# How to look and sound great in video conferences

What works well is having a window either in front of you or to your side. In my case the window is on this side and it illuminates this part of my face. And because nearly always you do not have equally illumination of your face, it makes sense to light up the dark side of your face with a dimmable LED panel like this one.
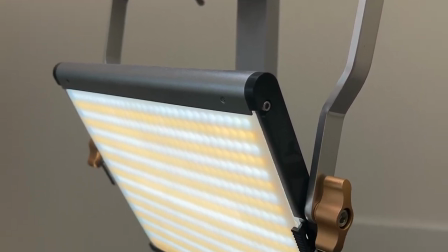And I use a panel from Nua which serves me quite well. Now I've enabled that LED panel I have over here and you see that now my face has been lightened on that side from the window with natural light and from the LED panel. And you see that there are still shadows on my face. So what is extremely important is the following. It's not the goal to eliminate all the shadows in your face because this will look unnatural. And therefore it is also important to be able to control the intensity of your light because if the light is too bright like this one
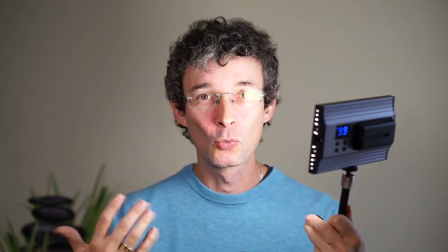you will just look look white and there there will be no shadows anymore in
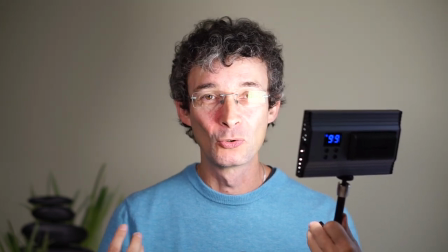your face and this is not how people look in reality so don't do
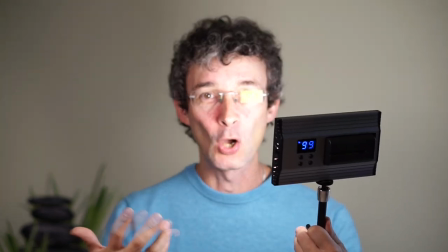that don't over over lighten your face i also have two additional light sources which i um i'm using so i have one light which illuminates the room and i have another light from the back but they are purely optional when you have two light sources like in my case the window from this
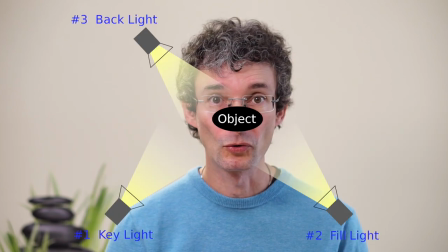side and the led panel from this side you're pretty close to professional three-point lightning and this is what filmmakers use and it has it is proven that this lets you let you look as natural as possible on the screen So if you want to look professional in video conferences, use three-point lightning. The next very important aspect is the right, the correct positioning of your camera. So you should position your camera at the eye level or slightly above. This lets your audience see you in the very same way as if you were sitting on one table. and it easily enables you to search eye contact to your audience just by looking straightforward in the camera.
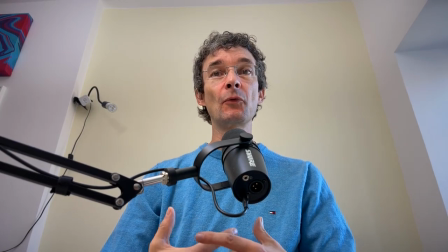If you position your camera in a low position, for instance, if you're placing your camera on your desk,
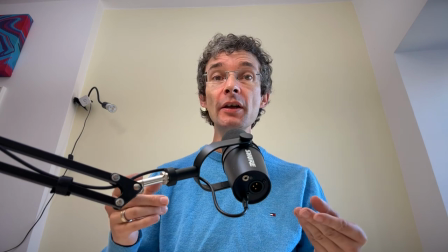then you will look like a giant and your audience feels very small. And for your viewers,
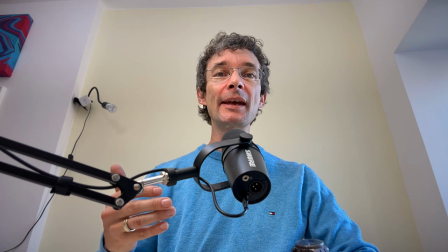this is the point of view when a child looks up to their parents or to teachers and this is not what you want especially if you are
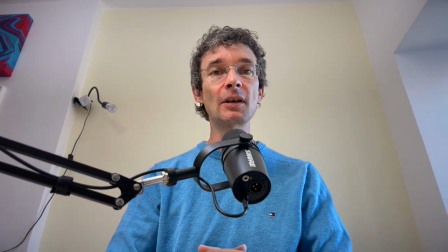a bit higher in the hierarchy of your company this is not how people should look up to you so do not place your camera in this low position your audience should be able to meet you at eye level if
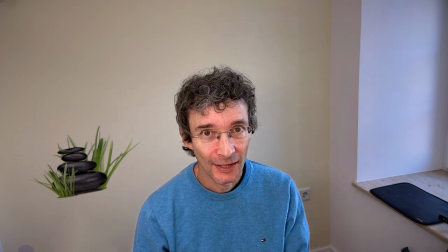you position your camera in a position which is too high then you have kind of the same effect just the opposite. Your audience will look from above down to you and you will look like a child and this is also not what you want.
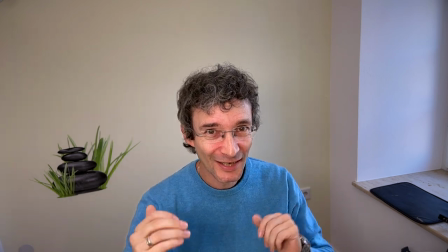Now you may ask okay I have a screen which is so large and I can't bring the camera down and there is an easy
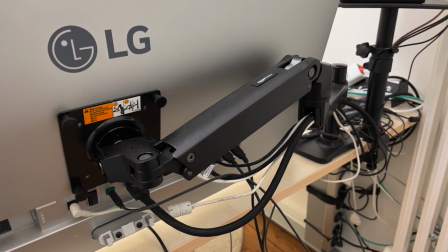solution to that just buy an inexpensive monitor arm and bring your monitor down and And then you can place your camera at eye level. Now that you know how to lighten up yourself and how to position your camera, the tricky question is, what is the best camera to look great on video conferences? First of all, forget about the built-in webcam of your laptop.